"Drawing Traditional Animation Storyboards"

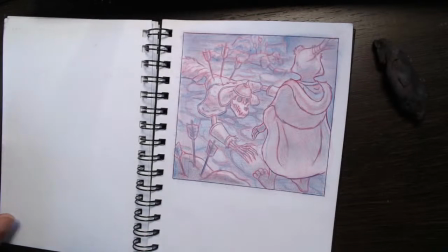Right. So, obviously he'll, there's a few shots after that.
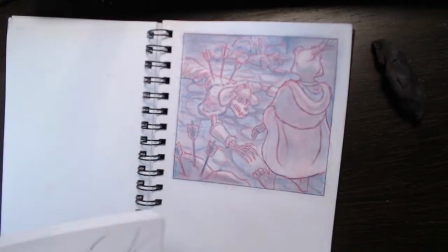I've got the rough sketches here. I'll just find them.
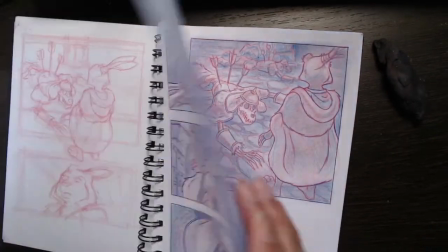But you can see, actually, so those paintings took as long to do as these drawings here.
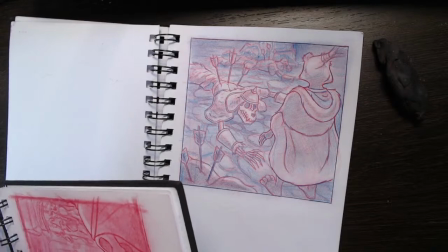So they're all me kind of roughing out the sketch storyboard art.
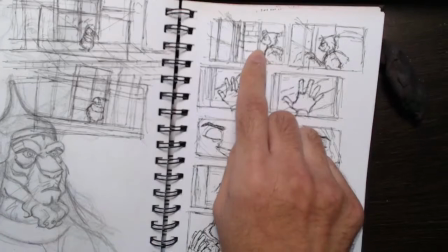So here, what happens next is he goes up to
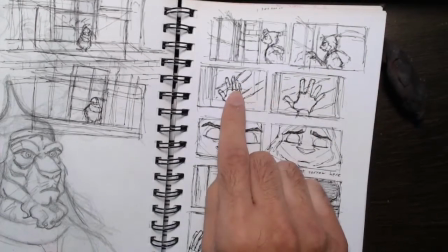the door and he sees these marks on the door and he puts his hand on the door.
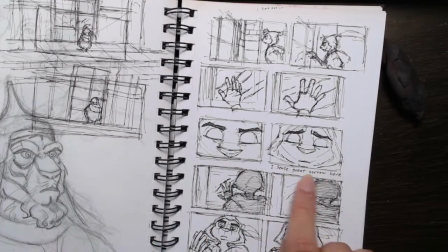And then you kind of see his face, and here I've written here, but there'll be no dialogue, okay? But I've written this for the emotion. He says, "I sense great sorrow here," right? And then so we see him looking, and he looks at his hand, and he readies his fist.
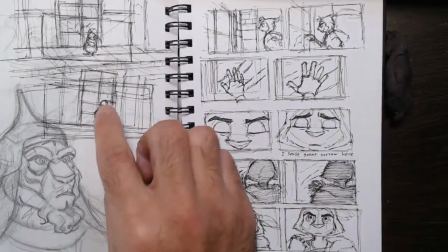And then we got a shot here where he kind of opens the door, or he's just waiting there, and as he opens the door, it blacks.
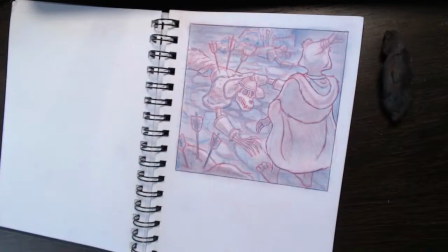And then you kind of like, then we got to this
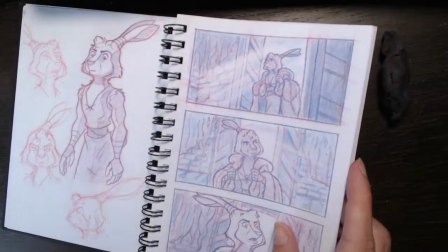sequence here where I've switched over from the painting because I think it's just better and more productive for me to work this way,
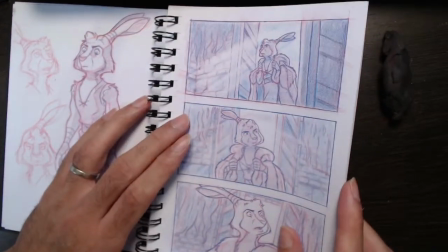because the character, like as Charlene points out, Groundhopper is, he's evolved, you know, the Great One is such a great design.
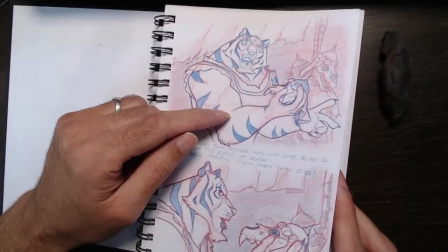It's kind of like a battle between the two. So I felt that he was so much stronger than the earlier, more kind of Samurai Jack looking Groundhopper,
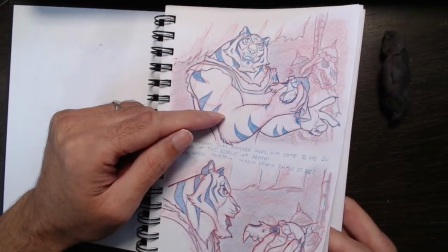which was a fusion of Samurai Jack and Disney kind of Bluth drawing.
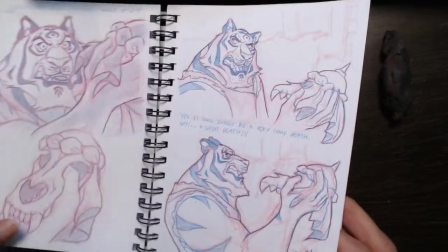Now I've gone all out to this more kind of traditional kind of drawing.
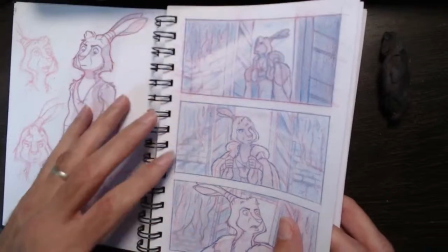That's the way I like to draw. So I've had to up him. I've had to up him so he can stand up to the tiger.
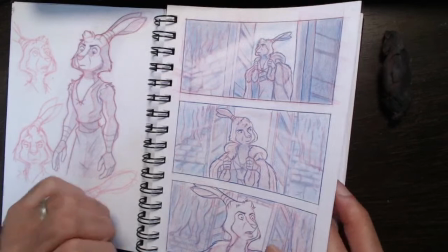He's got beefed up a bit. He's got buffed like if this was Street Fighter.
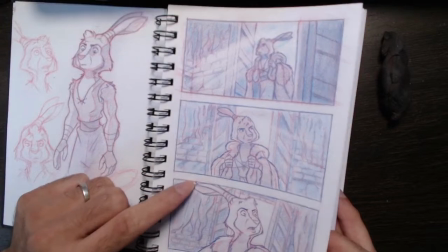So he's opened the door, and here we've seen me drawing, explaining all this.
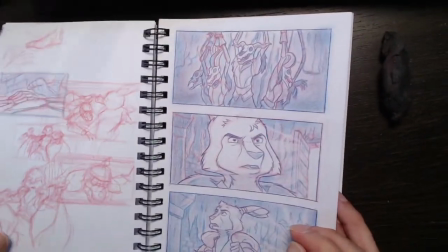He's walked in, and now inside he's seen all
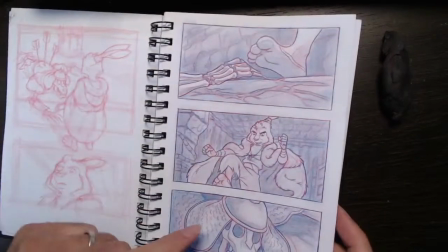these skeletons, and he's walking around, and you know, he's about to tread on one, and we've just seen me.
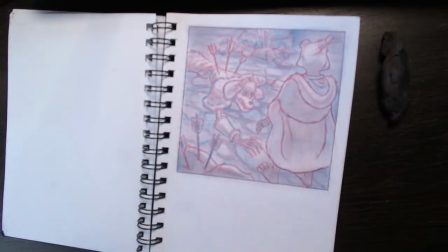I'm gonna finish this. I'm almost done, but I just thought another thing to explain is some of you might have seen the horsemen that were the horse statues.
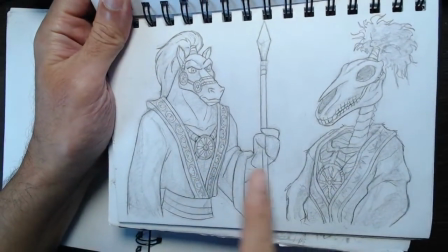So I was even trying to rough out ideas of what the ancient race who initially built that temple were,
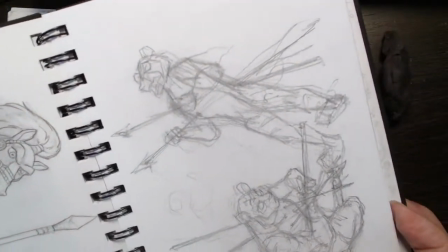and kind of like roughing ideas of the impaled warriors, how they would have been
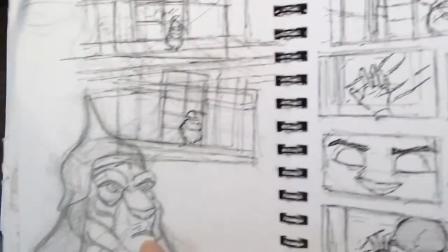impaled, you know, what other tiger warriors look like.
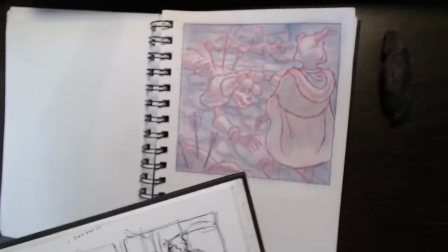This is a hint as to the Great One and his background, you know.
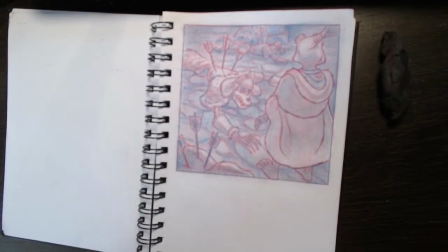Yes, he is the antagonist.
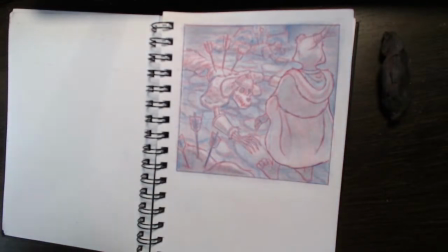Yes, he is you could say the villain, but I want this to be extremely deep. I don't want him to just be a card-carrying villain. I want people to watch this and,
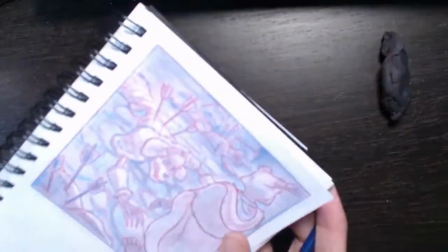you know, really start asking questions, really start having empathy for the Great One, actually.
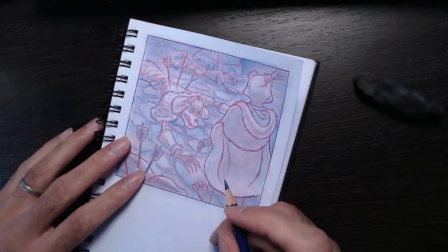Right, so let me now just tidy this up one final time.
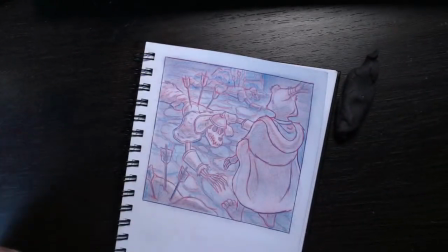To tie it together. It's almost tied together, but things are getting a little bit lost in the scribbles.
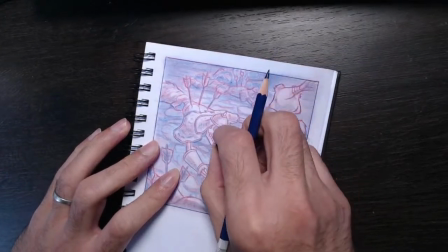So first I'm gonna get my eraser, and again the lighting would not really be like this,
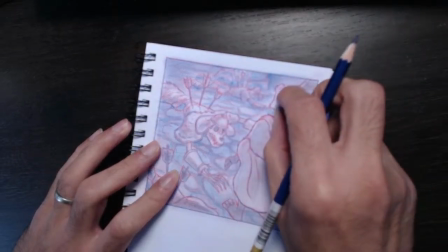but we're just trying to make things pop.
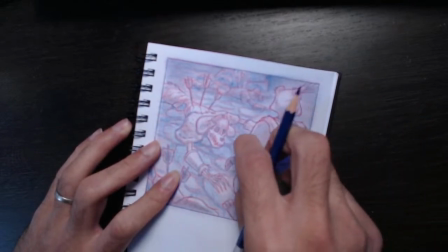So I'm gonna get my eraser and highlight certain things just to make them stand out.
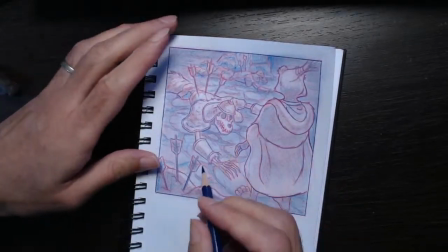Then we're going to, was the Great One's mentor. I'm not going to tell you. It's horrible.
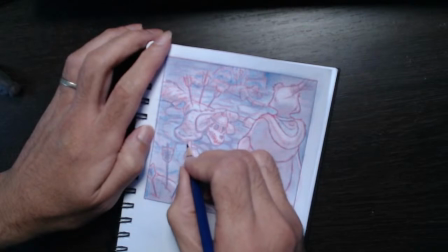That's all I'm going to say. Everybody's going to,
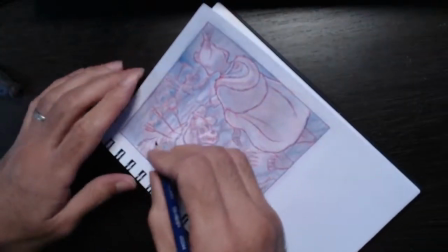if you don't feel something for the Great One when it all ends, you got a heart of stone.